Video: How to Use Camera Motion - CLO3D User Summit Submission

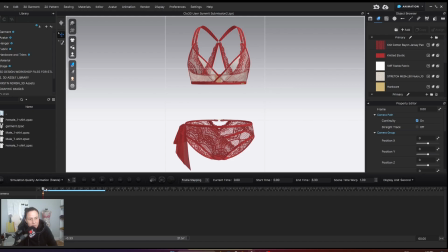[4:03]
So the next thing I want to do is move to the next keyframe that I want in my animation. So I'm going to move ahead by three seconds on the playhead right here. So now we're at three seconds and I'm going to pick the view that I want.
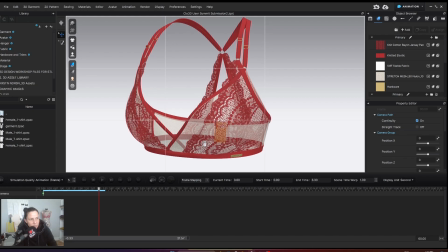[4:21]
So in the first three seconds I want it to zoom in on this double layer cup because I think it's interesting.
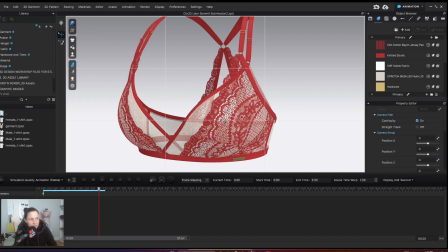[4:28]
I'm going to turn on render preview as well just so I have a better idea of what this looks like. So yep I think that looks good. I'm going to add another keyframe right here by going to the camera with the plus sign and the diamond and now if I have a look at that
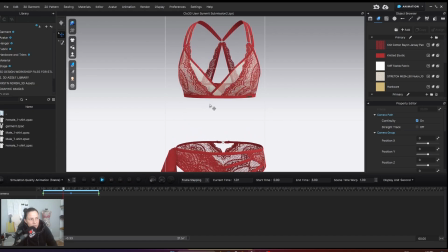[4:44]
and I play it you can see that we're slowly zooming in to the area that I want to call attention to for this garment.
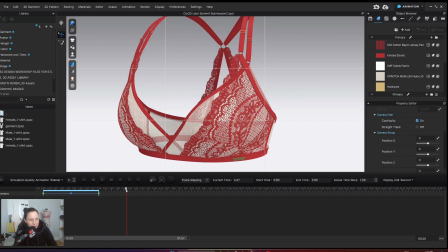[4:54]
So I'm going to move the playhead again another three seconds to six seconds
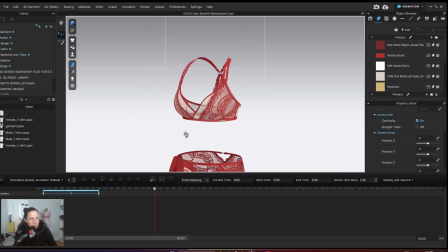[4:58]
and then maybe we'll zoom back out and
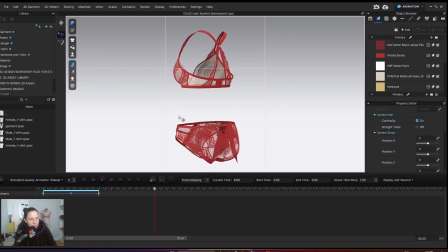[5:03]
we'll take like a three-quarter back view so that's the next keyframe that I want
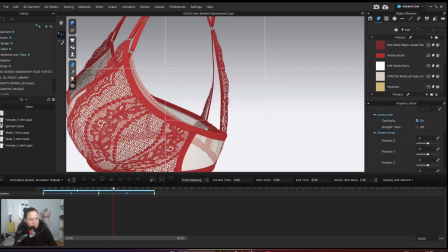[5:07]
I'm going to add it and then I can move my playhead back to the beginning and
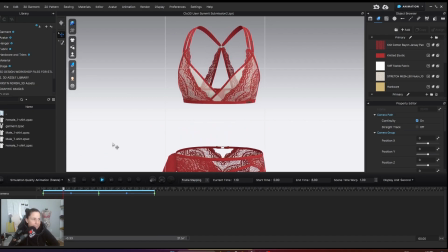[5:13]
press play and see how this is looking okay
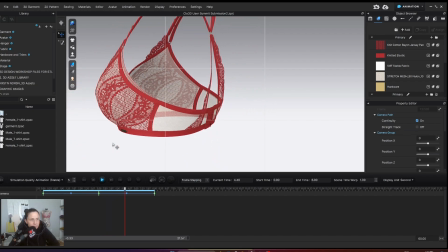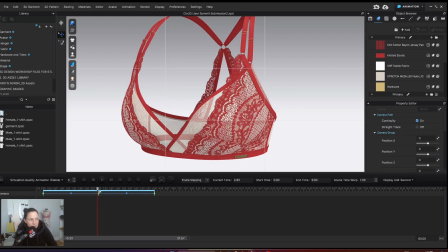[5:26]
so there's this so that's cool right um so we zoom into the cup but then it kind of goes off to the left here which is not really what we want
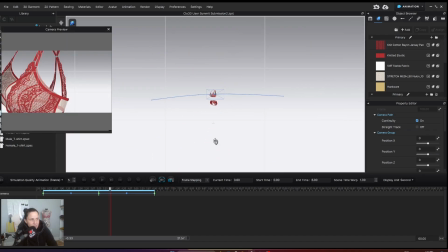[5:35]
so now we can look at our camera motion path and we can tell the camera I want you to be so we have our preview finder here so we can see what's going on when we move the camera so I want this camera to be out a little bit more and
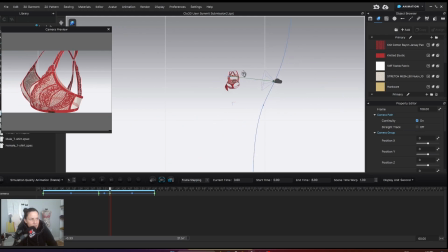[5:52]
I want it to be more like that and up a little bit or down actually like that and then you can see that that new placement of the camera has
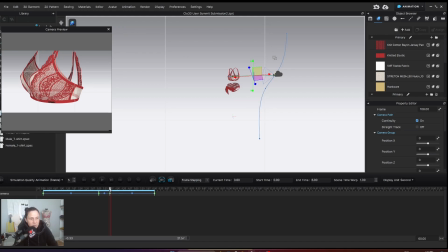[6:06]
created a new keyframe down here on the timeline so we can watch just that section let's see what's happening with it yep that's staying in the center and then we're zooming back out to
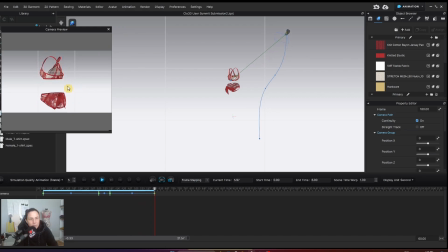[6:27]
our three-quarterback view and Now, maybe I feel like that's way too slow. We can just move this in to, let's say we want it at four seconds and let's see how that looks.
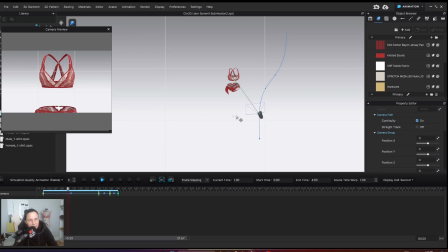[6:46]
So it's like, oh, interesting. We're coming in, what's happening with this garment? Oh, that's cool. It has a double layer cup and double layer straps. Interesting.
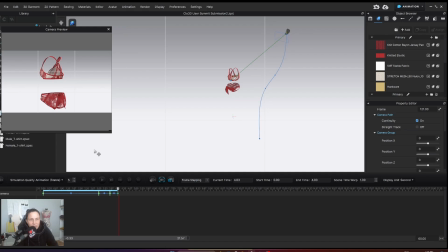[6:59]
Okay, now we can speed up a little bit and go back out to this back view okay if this file looks a little bit different right now it's
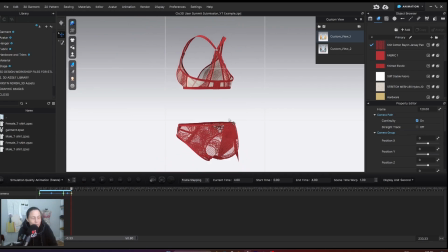[7:07]
because I had to close my computer and I forgot to save the in progress file so I just quickly got us back to here where we were at and the next step would be to zoom in on this heart hardware so I'm gonna move my playhead forward for now let's go
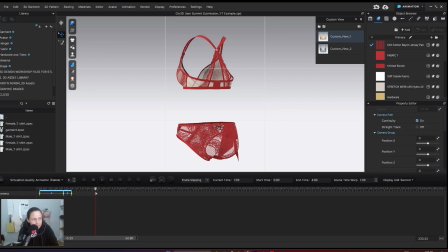[7:24]
let's go with seven seconds and then actually let me go back to this one and then seven seconds and
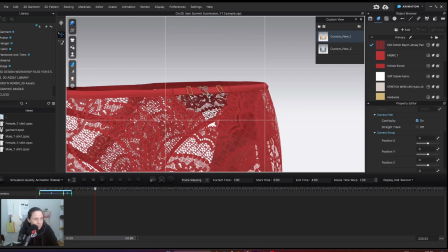[7:40]
then I'm going to zoom in on the heart hardware in the back probably something like that and then I'm going
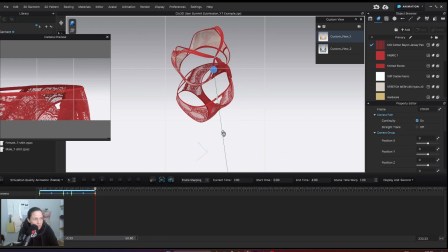[7:48]
to take a keyframe here now I want to look at what's happening with my camera because I want it actually focused on the heart hardware